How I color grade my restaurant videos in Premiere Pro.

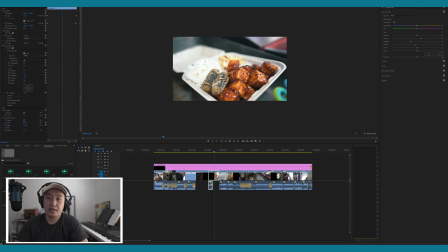53s
in a tutorial video. Today we're going to be talking about color grading, specifically how I color grade restaurant videos. So color grading, when it comes to the process of how I edit videos, comes to be the last thing, and that's because it's the easiest for me to do because I just have a lot of experience of
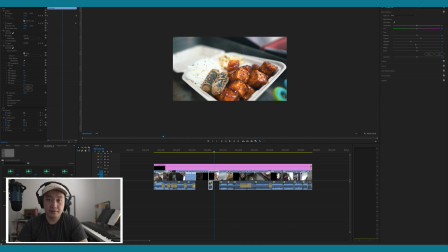74s
color editing food, but also research. And what I mean by research is before I even go to the shoot, I look at the Instagram and the Yelp to look at what kind of food that they're gonna cook, but also what kind of colors that I really want to show off when it comes to the post process of it.
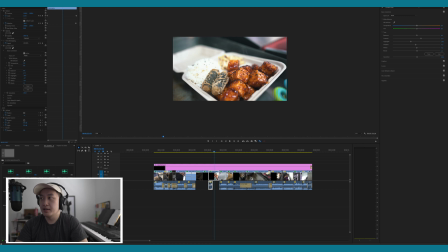89s
So jumping right into Premiere Pro, uh, we're gonna focus on two hero shots. Hero shots are like the conclusion, right? The climax of a video where everything sort of just comes together,
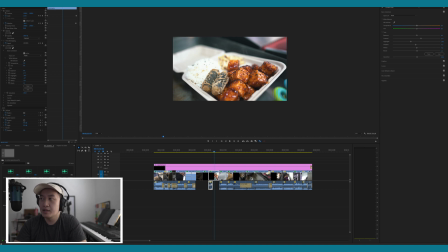103s
and it's pretty much the hype portion of it when it comes to a video. For this specifically, I chose this clip because again, there's such a huge contrast of colors where everything is just well balanced and it really brings the audience in the middle.
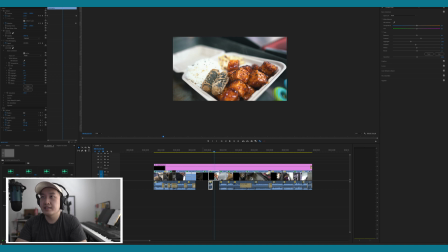120s
And if we play this clip out, what you can see on the left hand side is the scale, rotation, and the positioning. I shoot this is very normal, like I'm just panning into the shot, but with the rotation and the scaling, it just looks really cool.
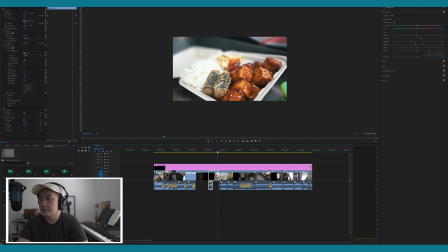135s
It gives that extra like dimension of, feeling that you're being zoomed into the shot. So we're gonna talk about the color, right? If I turn off my adjustment layer and my color, you can see it's actually shot really flat, and that's because I shoot in PP4,
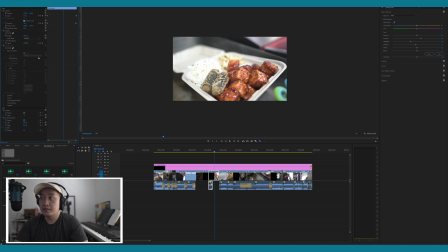152s
Cine 4 Pro, and shooting with the A7S3 or the FX3, you're able to shoot in 4.2.10 bit, which gives you this huge dynamic range of color.
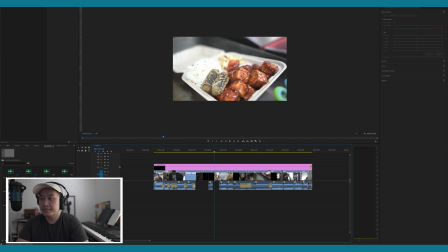168s
Sorry, that was my notifications. The LUT I use here, and I'll reapply it, is this blue and orange. Again, you can already see the huge difference this LUT makes itself.
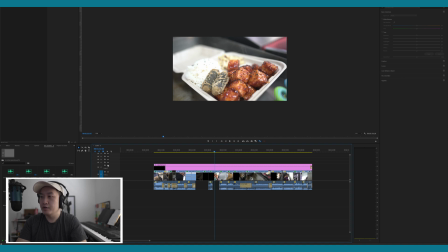181s
And a lot of people, when they start out filmmaking, they'll download a LUT and they'll just apply it to their film and they call it done. But sometimes LUTs of specific colors are different for each video. Sometimes when you apply those LUTs can totally blow out the color and look oversaturated and it just looks super unnatural.
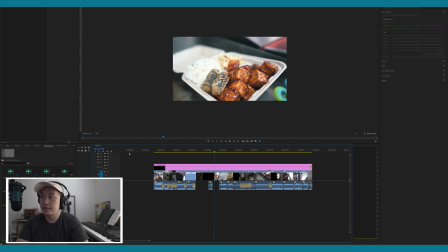200s
Here, the orange does well because, orange and tofu, they sort of have the similar scheme of colors, but also the blue really adds this depth of field around the box that is, again, my focus is to narrow the scope of view of, what the audience sees.
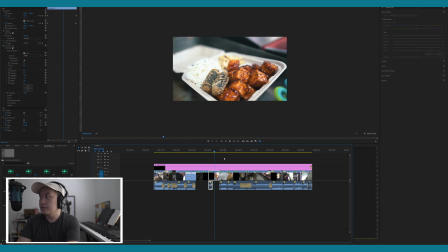216s
So specifically for this clip, we're going to go to the color portion of it. These are the current settings. I'm just going to zero everything out. So the big thing when you look at this clip is you're going to say that it's overblown.
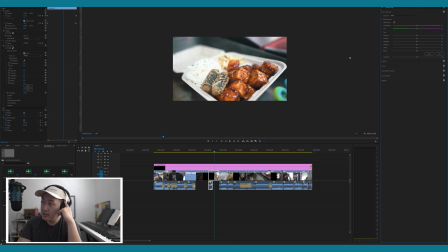235s
It's blown out. The colors are really white, and you're right. That's a difficulty when it comes to shooting into food carts or restaurants, is I don't bring any extra light. I don't bring any like dampeners for light. And when it comes to shooting in food carts, there's so much metal around that light is being refracted everywhere.
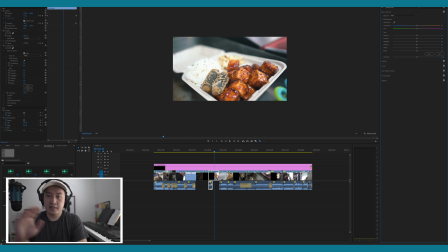254s
So controlling that is pretty difficult. And this could have been all solved by using an ND filter, but I didn't bring that obviously. So the first thing I look at when I look at this clip, the first thing I do is I'm just gonna lower highlights to the point that I'm really happy with it. If you lower highlights too much, the rights, no matter what, it's gonna be like blown out.
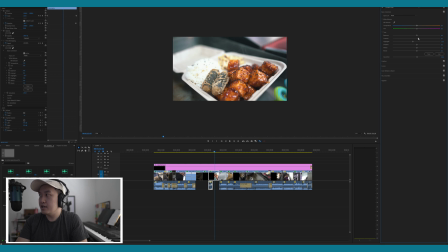274s
So to attack that, I usually up contrast a bit where I can bounce enough color here, and it sort of distracts the audience, from the fact that the rice is blown out by giving more color on the opposite side. And to even add more depth of field, you can add shadows.
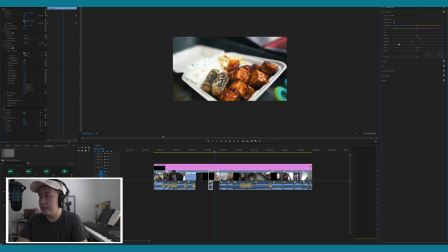294s
But I'm really careful about how much shadow I add here, because if you add too much shadow, it just looks very unnatural.
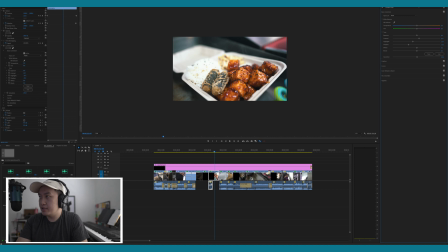301s
And just enough shadow where there is still light, but it really ups the little shadows under these tofu cubes, but also in this background to add more of this intimate kind of feeling. Same thing as whites. They're not the same as highlights, but I want to lower the whites.
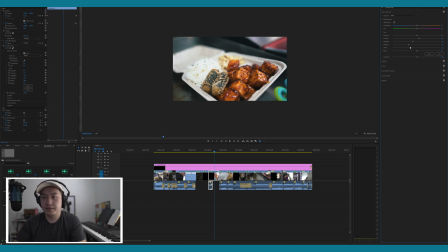321s
And again, I'm trying to create this moody kind of, film-like feeling for the audience. So a lot of what I do is concentrate the colors in the middle, and the surrounding perimeter, I lower the shadows so it just zooms in and gives that feeling of
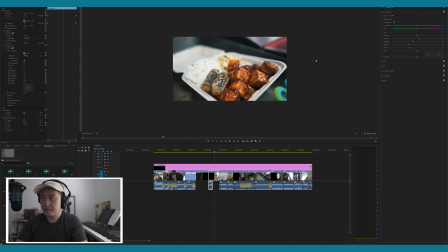339s
it's the feeling of almost like a FPV drone, where you're actually being tossed into the food. It's a weird explanation. I don't know how I come up with these kind of things in my head, but again, up to saturation by just one.
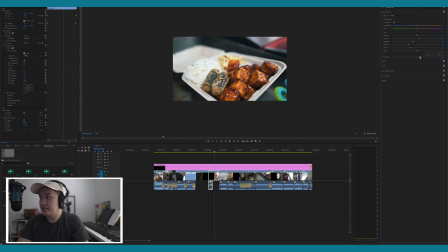353s
And in this clip, you can tell as we move up in saturation, stuff becomes oversaturated. Like the pair of scissors in the right corner just looks doesn't look right at 123, and obviously going 123 is a lot.
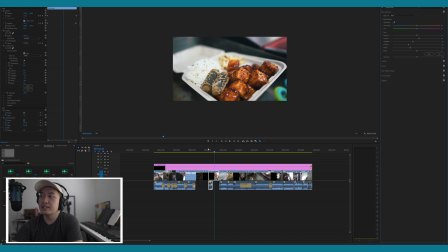370s
The other thing I enjoy about this clip specifically is if we scroll through this part of the video, the pair of scissors actually does a great job in contrasting colors because it stands out in itself.
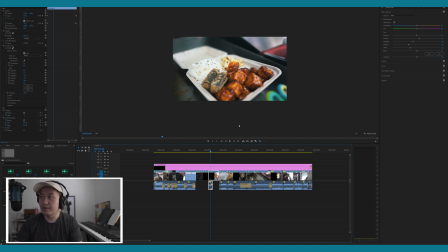383s
It's sort of like that standout color, right? The rice is already blown out, so the middle of it, you're just gonna end up looking at the middle, and the middle is the hero shot.
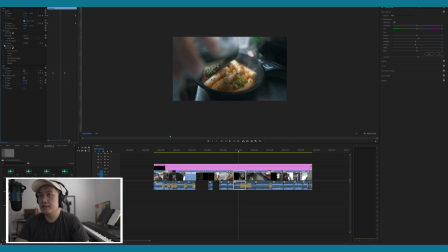392s
So jumping to our second hero shot, if I turn off the colors and the LUT itself, you're gonna see a huge difference. The colors are more flat. So by adding the LUT in, you instantly have the blues and the shadows, but also the dish itself.
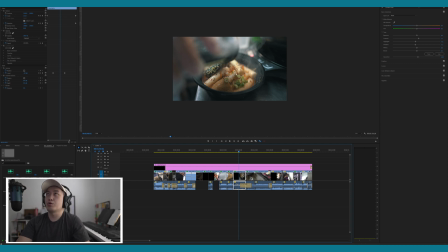407s
This dish specifically has a lot of orange and red as the sauce base already. So adding the LUT that focuses on orange and blue just already gives more dimension to the shot.
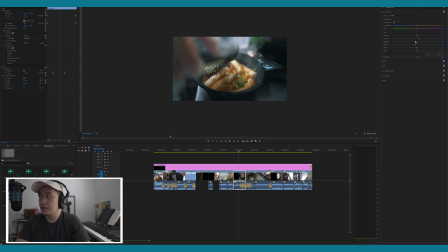422s
And I do the same thing as I did on the previous shot, is I just lower the highlights of the contrast, the shadows and the whites, and pretty much up just enough saturation where the green onions and the sauce itself can sort of stand out. But thanks for watching the video.
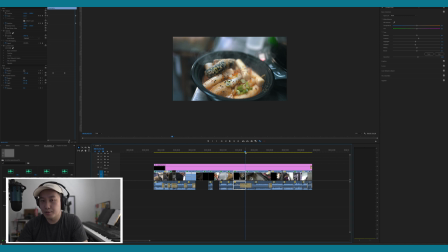440s
I might put out other tutorials, but it's really hard to do tutorials for me specifically because it's difficult to really explain what's going through my head when I'm editing. I think it's a lot easier if you like sat next to me and I explained what I was doing.
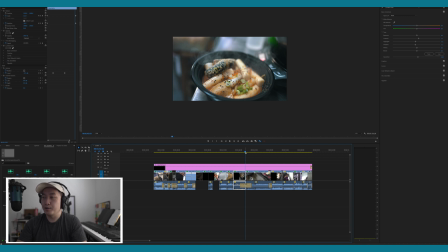456s
It's a bit more natural. But looking back at older videos and talking about how I made specific changes, it's really it's more difficult because they come in my head and then they leave and then I move on to the next project. But we'll see in the future. But again, thanks for watching.
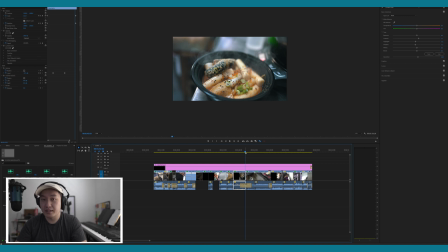473s
If you have any suggestions on what kind of content you would like on this page when it comes to tutorials, or like specifically in real world shooting, kind of behind the scenes, leave a comment and let me know.